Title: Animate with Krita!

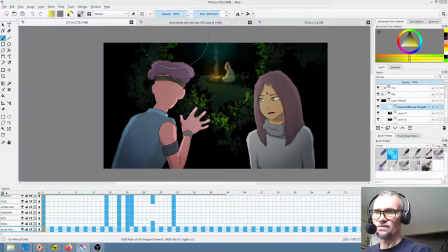So that's pretty much it.
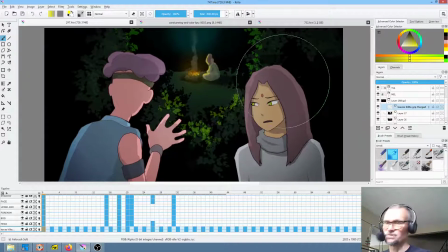The you know, what were the lessons learned here? I would say number 1,
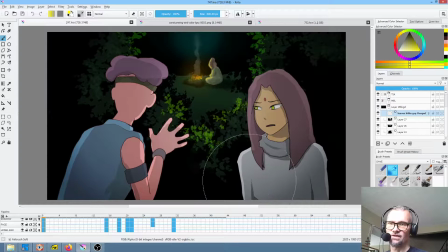using the gradient overlay to pop the saturation and drive home the darkness, I think was quite helpful. The ability to copy and paste layers,
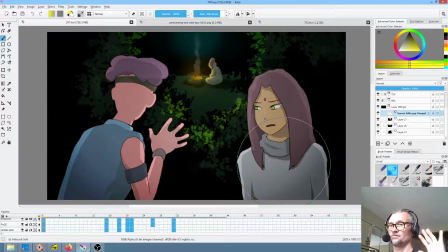animated layers, so that the entire fire and smoke situation was literally taken from another shot very, very quickly. And that fire has now appeared in 2 or 3 shots actually. I know I've animated it 3 times.
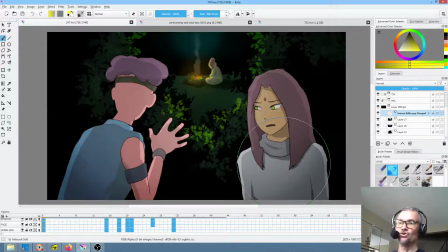I think I've taken the same animation of it and used it either 2 or 3 additional times. Being able to use the liquify tool on a group and have that propagate down through the group so that you can
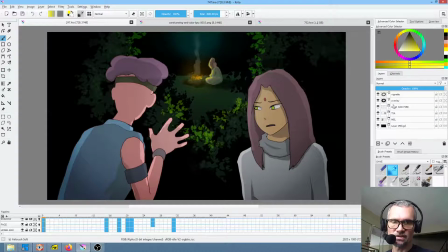essentially fine-tune a complex animated frame, which by the way I'm about to redo because I can see right now one thing that's bugging me a little bit
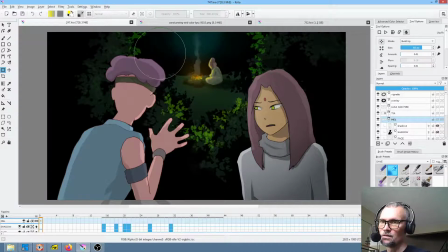is the overall shape of Mel's head, and that's actually where
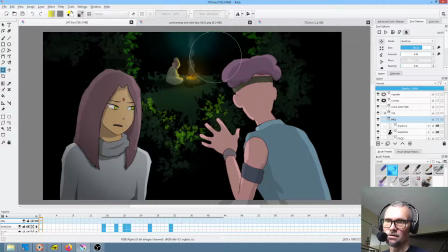flipping the canvas definitely is well advised.
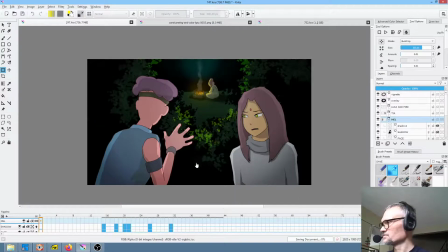And it just bakes in. Okay, so that's it. That's the whole shot.
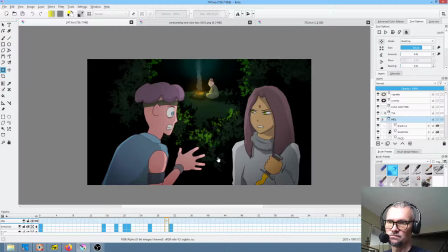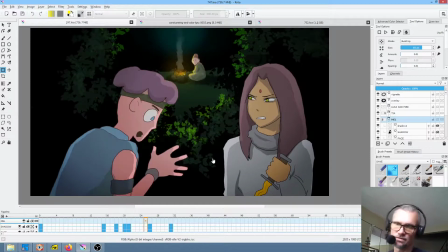Obviously the look of the animation and certainly the way I chose to draw Mel in this particular shot is highly stylized.
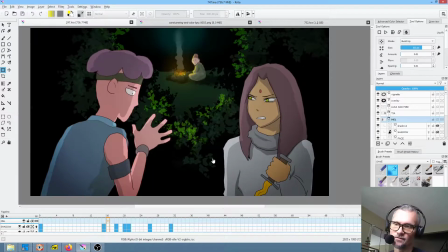I'm kind of going for a little bit of an anime effect. I think it worked. And I would say with that, there will be more later.